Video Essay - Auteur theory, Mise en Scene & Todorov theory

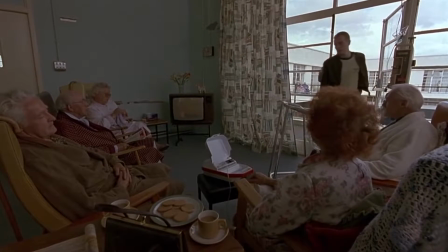[0:00]
The auteur theory is the recognition of the director's style and how the message is conveyed in the film. This theory accepts that cinematically successful films can create a personal stamp for that certain director that represents the style,
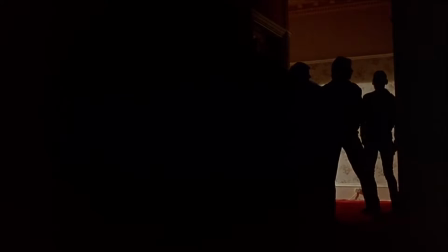[0:13]
camera placement, and cinematography.
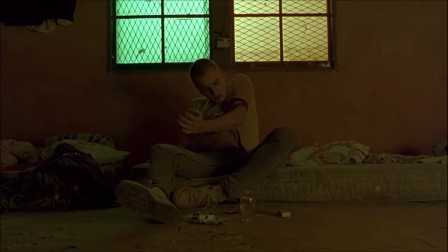[0:16]
This includes techniques such as the character arc, reoccurring themes, lighting, and shot types.
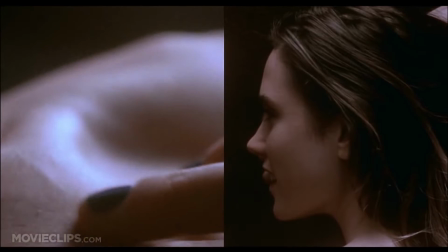[0:23]
They have an extremely distinct style that reflects their certain creative vision.
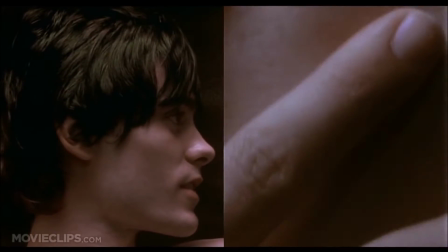[0:28]
For example, you can easily set apart an Alfred Hitchcock film,
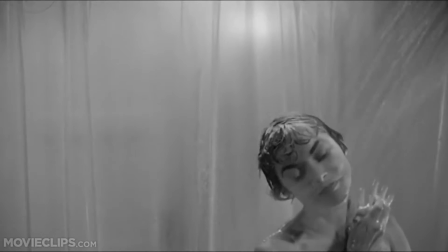[0:32]
especially because he uses a certain genre within his films, most of them being within the thriller or horror genre.
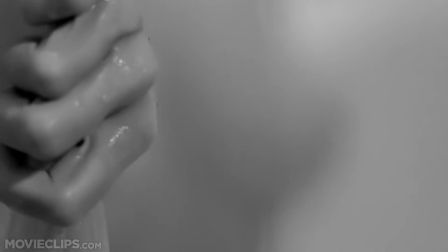[0:39]
Film noir was also used in most of his films, with the psychological impact of his characters being the basis for most of his work.
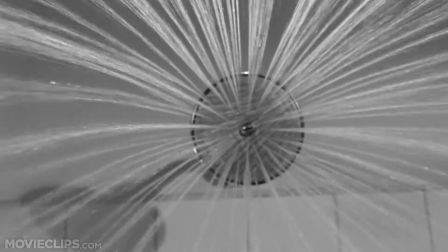[0:47]
The origin of the theory came from Truffaut and the members of the Cahiers,
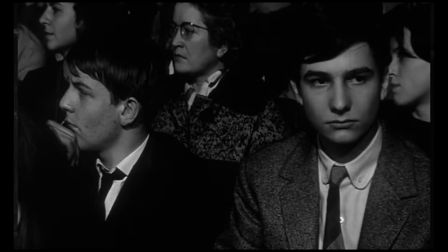[0:51]
who recognised that the director brings the film to life and is the author of the film, which is where the name auteur originated from.
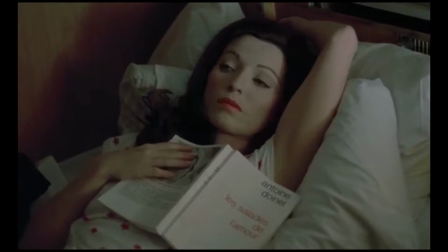[0:58]
Truffaut's theory maintains that a good director uses such a distinctive style or upholds such a regular theme,
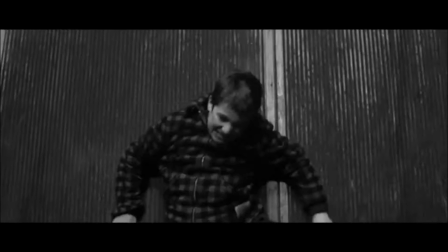[1:05]
it is almost impossible to not recognise the director's work.
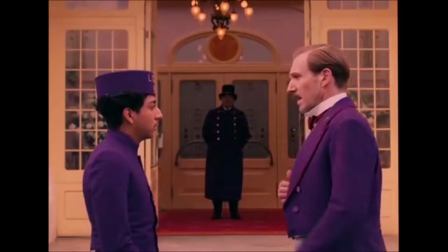[1:09]
A director that I believe is an auteur is Wes Anderson, who has been the brains behind films such as The Grand Budapest Hotel, Moonrise Kingdom, and Rushmore. One of Anderson's main techniques that sets his films apart from the rest is the vibrant and colourful
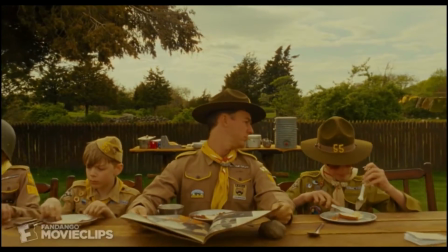[1:24]
cinematography that is always carefully matched with the costume and setting.
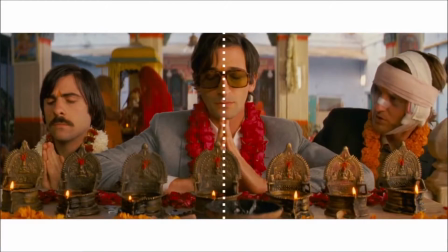[1:28]
He pairs this with symmetrical shots that almost represent a real-life painting or a picture.
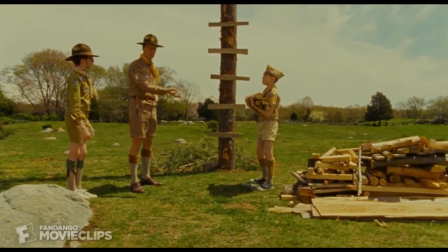[1:33]
This, with the richly coloured colour grading and exquisite set design, gives Anderson an individuality that gives him his own personal edge as a director.
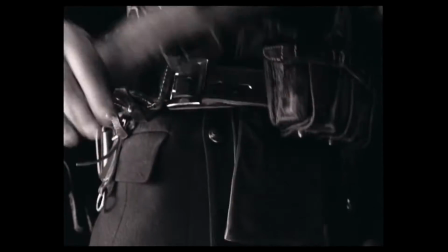[1:43]
His technical style also includes fast-paced camera moves, stop-motion, snap zooms, and slow-motion walking shots.
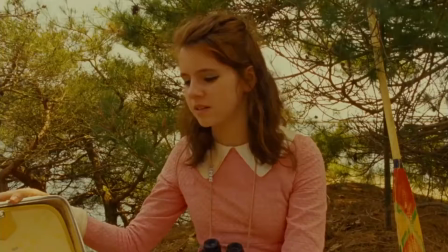[1:51]
Anderson mainly directs fast-paced comedies that have sad and melancholy elements intertwined into the storyline,
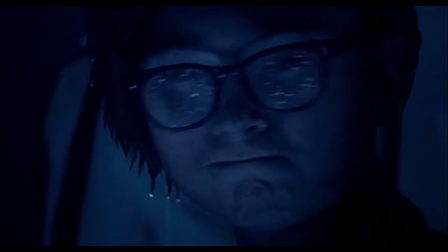[1:58]
with themes such as grief, loss of innocence, sibling rivalry, and unlikely friendships.
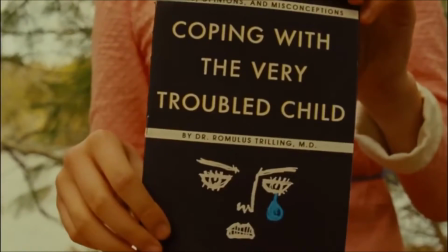[2:03]
In Moonrise Kingdom, the film is based on two children and their journey into adulthood.
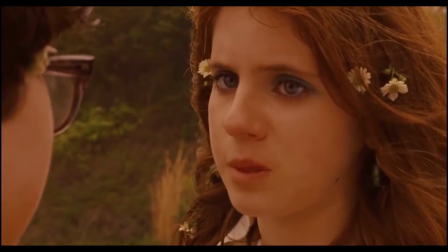[2:08]
The childhood innocence portrayed in the film reflects how Anderson likes to use light-hearted themes but then have underlying tones of loss and sadness.
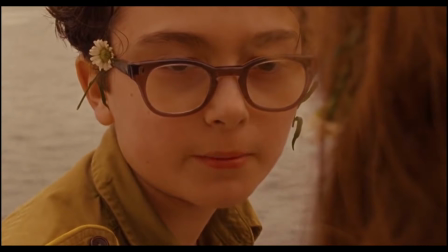[2:16]
For example, the child experiences the grief and loss of his parents.
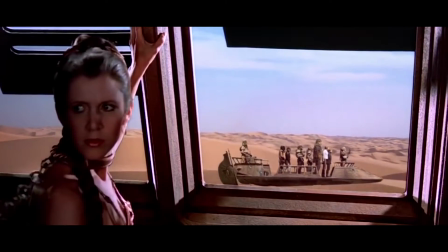[2:23]
It has been recognised within the film and television industry that there is a certain narrative structure within all types of media.
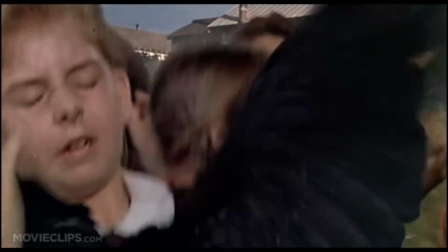[2:28]
This was identified by theorist Scene Todorov, who concluded that narratives move forward in a chronological order, with a clear beginning, middle and end.
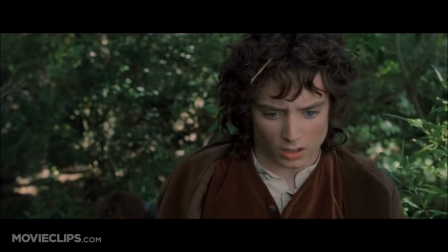[2:37]
He also stated that through the linear narrative structure, the characters go through some form of change, which is evident in the resolution of the film.
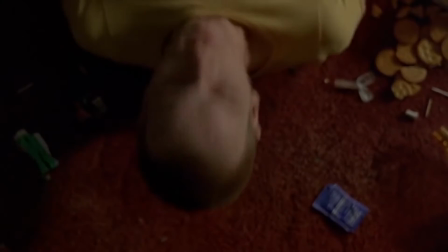[2:44]
The traditional story arc goes as follows.
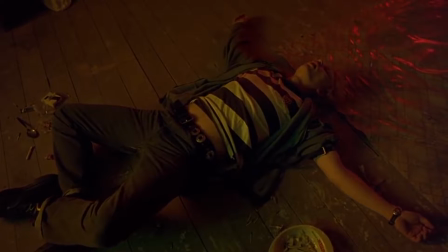[2:47]
The narrative starts with an equilibrium, in which everything is as it should be and in an equal state between all characters.
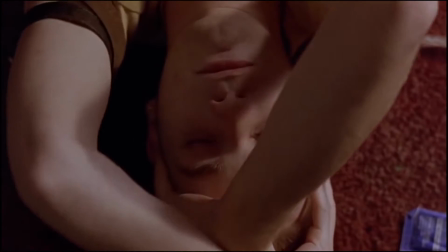[2:53]
We usually see the happier and content side of the characters at this point.
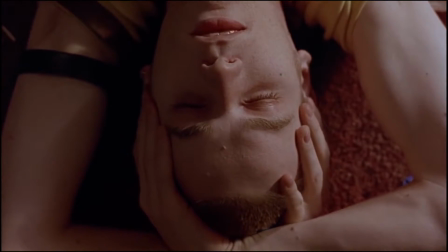[2:57]
This is then combated by disequilibrium, which is the next step, where an action or character disrupts the previous state of equilibrium.
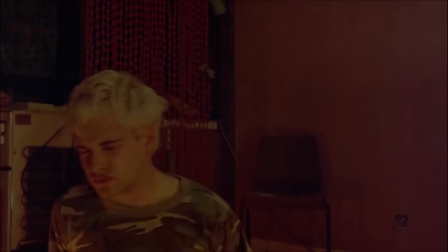[3:05]
The next narrative arc is the recognition of this change in narrative and how the characters are going to deal with it.
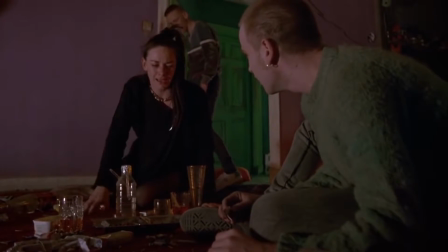[3:11]
The narrative then continues to a climax, with the final step being that the equilibrium is restored.
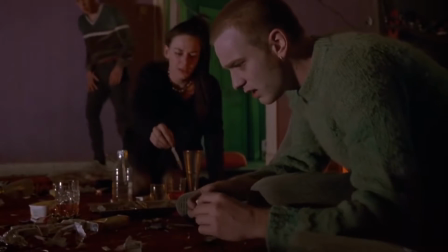[3:16]
This technique is used in the Lord of the Rings trilogy.
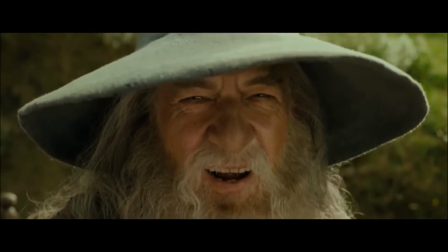[3:19]
The equilibrium is shown through the first half of the first film, with the Shire almost being a metaphor of the happiness and peacefulness of the characters.
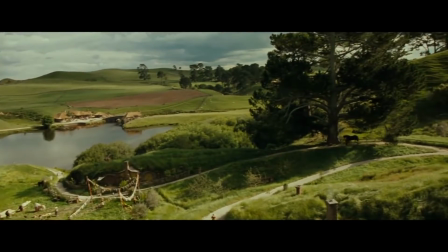[3:28]
It is also shown through how segregated they are from the rest of the Middle-earth.
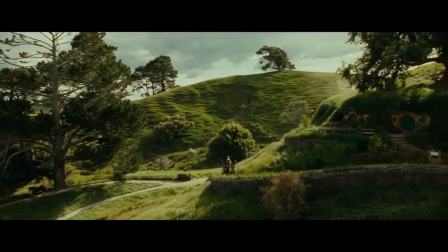[3:33]
This disruption is then Frodo discovering the ring and Gandalf visiting him and telling him it must be destroyed.
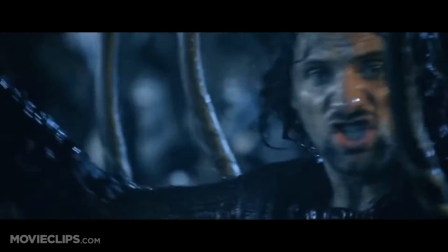[3:39]
The realization is Frodo discovering the powers of the ring and the full force of what the Orc army and Sauron is capable of.
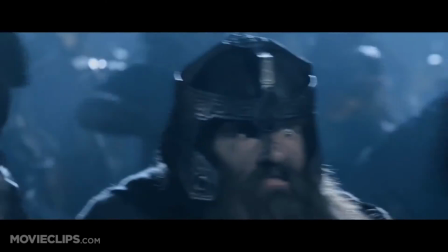[3:45]
The attempt to restore this disruption happens in Helm's Deep,
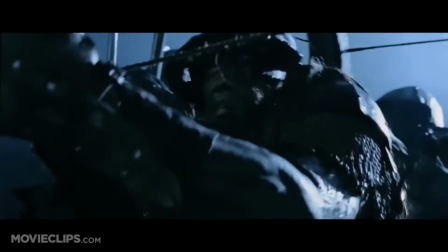[3:49]
where they attempt to battle the Orcs and take Sauron out of power, whilst Frodo and Sam try to destroy the ring.
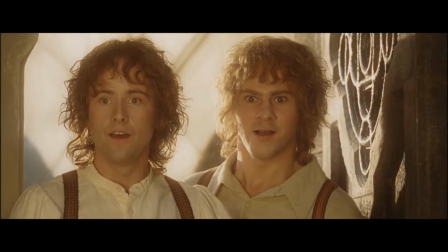[3:55]
The film then returns to a state of equilibrium when the Fellowship are reunited and Sauron and the ring has been destroyed.
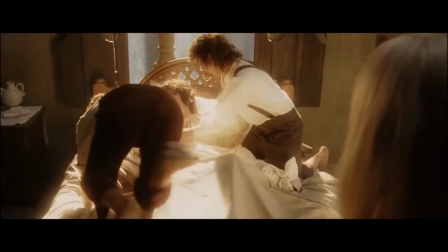[4:02]
Although this narrative structure is typical of most films, an unconventional and non-linear narrative can also be used.
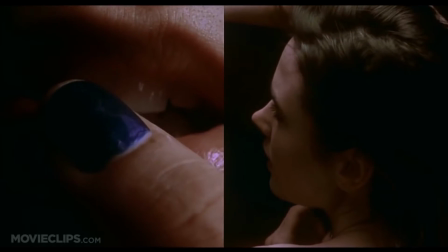[4:08]
For example, with the film Requiem for a Dream, once the disequilibrium occurs, it
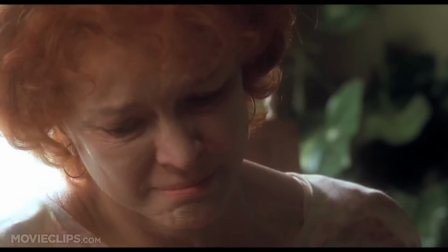[4:16]
decreasingly becomes worse instead of improving, resulting in an upsetting and almost ambiguous ending, leaving the viewer to think deeper about the film.
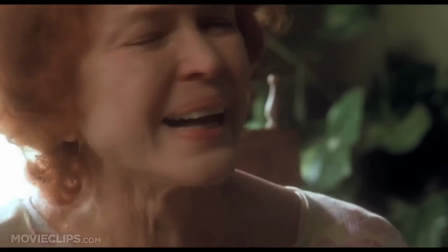[4:24]
Sometimes it is not a bad thing to steer away from the typical narrative, as it can make a film more interesting and compelling.
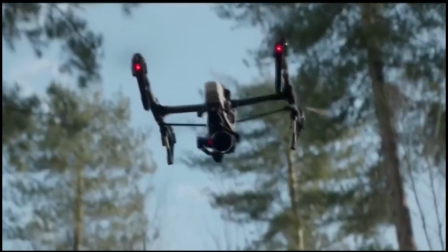[4:32]
This is the same with the television programme Black Mirror, where every episode ends in tragedy and with everything going wrong for the protagonist,
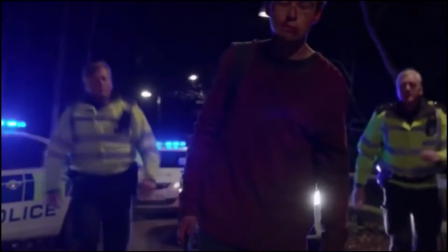[4:40]
meaning the traditional narrative hasn't been followed, and because the director uses this in every episode,
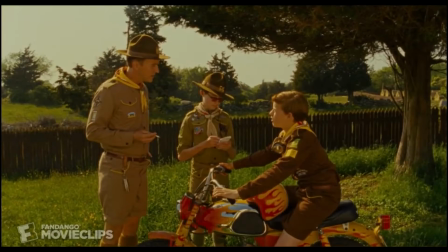[4:45]
the audience expects it. The mise en scène is an expression used to describe the placement of props, scenery,
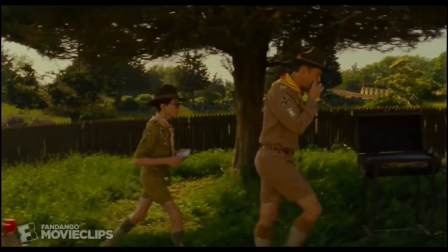[4:52]
actors and costume in front of the camera. It is incredibly important to consider the
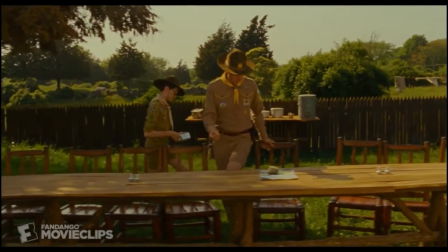[4:57]
composition of all these aspects because it creates the visual image and story for the audience.
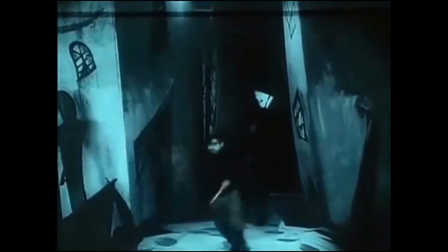[5:02]
Directors also place certain aspects to evoke emotion and reaction, and it can be used for symbolic purposes.
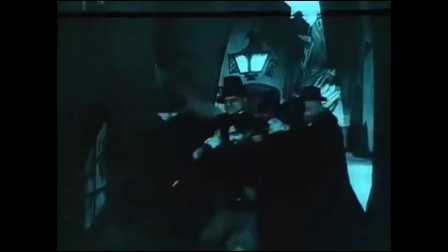[5:08]
For example, in German expressionist film The Cabinet of Dr. Caligari,
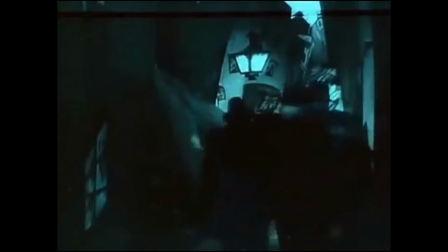[5:12]
distorted shapes and claustrophobic scenery is used to enhance the horror aspect and scare the audience.
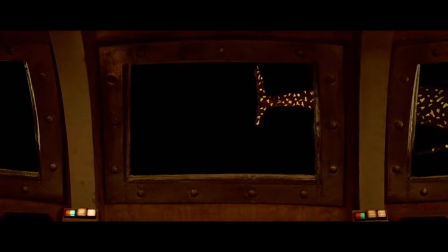[5:18]
The director I will be using for my stylistic challenge is Wes Anderson, who is very specific with the mise-en-scène that he uses.
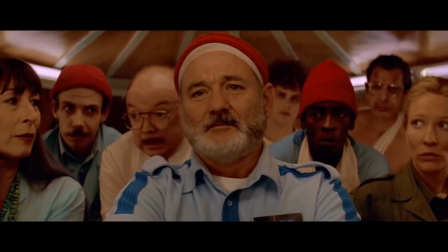[5:25]
The look and feel behind Anderson's films originate from early European films,
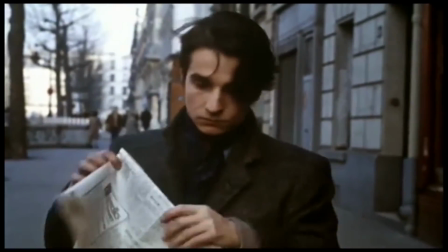[5:30]
with similarities from other directors such as the energy from Truffaut's films and the dolly and tracking shots used by Buñuel.
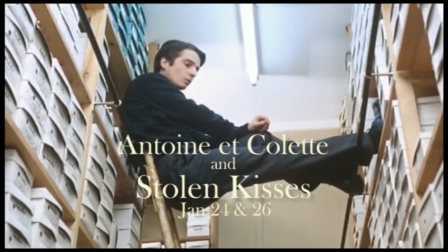[5:38]
In Anderson's films, there is a lot more to the frame than you may think as an audience member, with the attention to detail being immaculate.
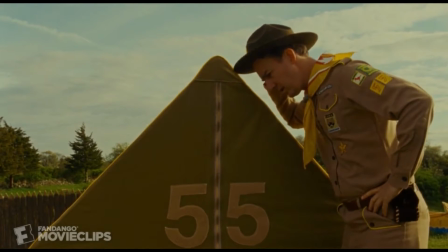[5:45]
In films such as Moonrise Kingdom, it is useful to look in the background of shots, where something else may be going on.
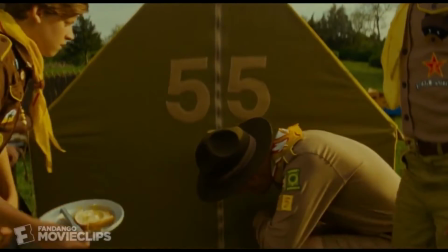[5:51]
Even if it is not relevant to the plot, it adds to the scene and the frame as a whole. The most recognisable aspect of Anderson's films is the symmetrical shots that he loves to compose.
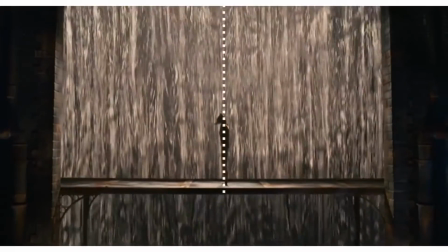[6:01]
He organises the frame so specifically and consistently that the most important subject is always in the middle, diverting your focus to that specific point.
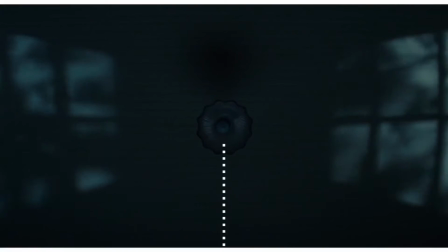[6:10]
It has been argued by other directors that a symmetrical shot is to be avoided, as it can feel quite stagey and unnatural.
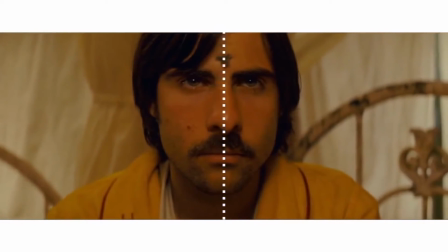[6:18]
But Anderson has ignored this and instead created his own immediately identifiable style that undeniably works visually.
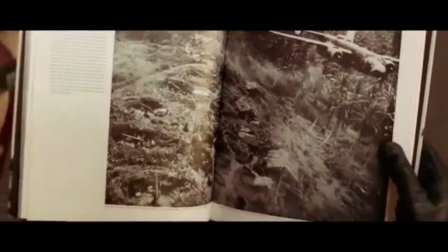[6:26]
Anderson is also known for his composition of overhead shots, which he uses to show the point of view of the character.
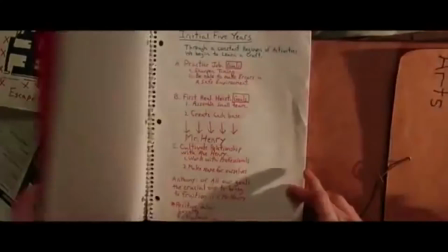[6:32]
This throws the audience into the film and establishes the character, adding in props to give small attention to detail about them.
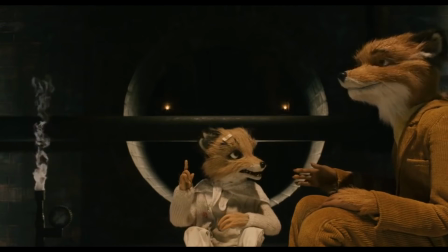[6:39]
Wes Anderson takes costume and setting a step further in his films by including the characters' internal personal stories into their clothing and style.
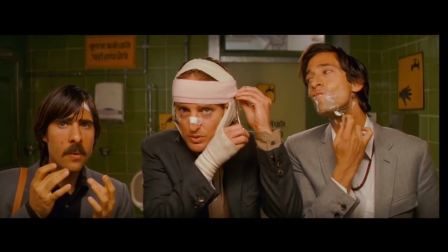[6:46]
An example of this is in the Darjeeling Unlimited, where the three brothers often have clashing outfits and unnecessary headwear,
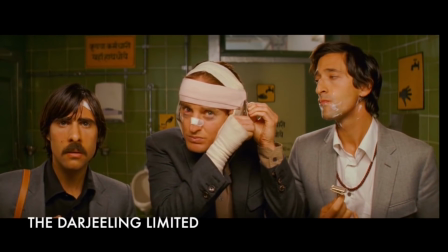[6:53]
such as the bandage around the protagonist's head, which add to the character but is also carefully matched with the rest of the scene.
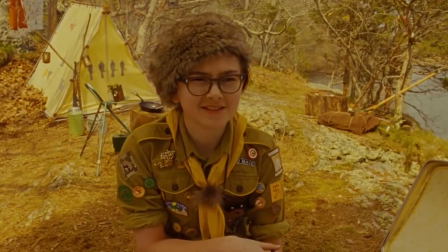[6:59]
The colour palettes match their costumes and the setting, meaning the frame almost looks like a painting, with the vibrant colours and quirky costumes working in relation with each other.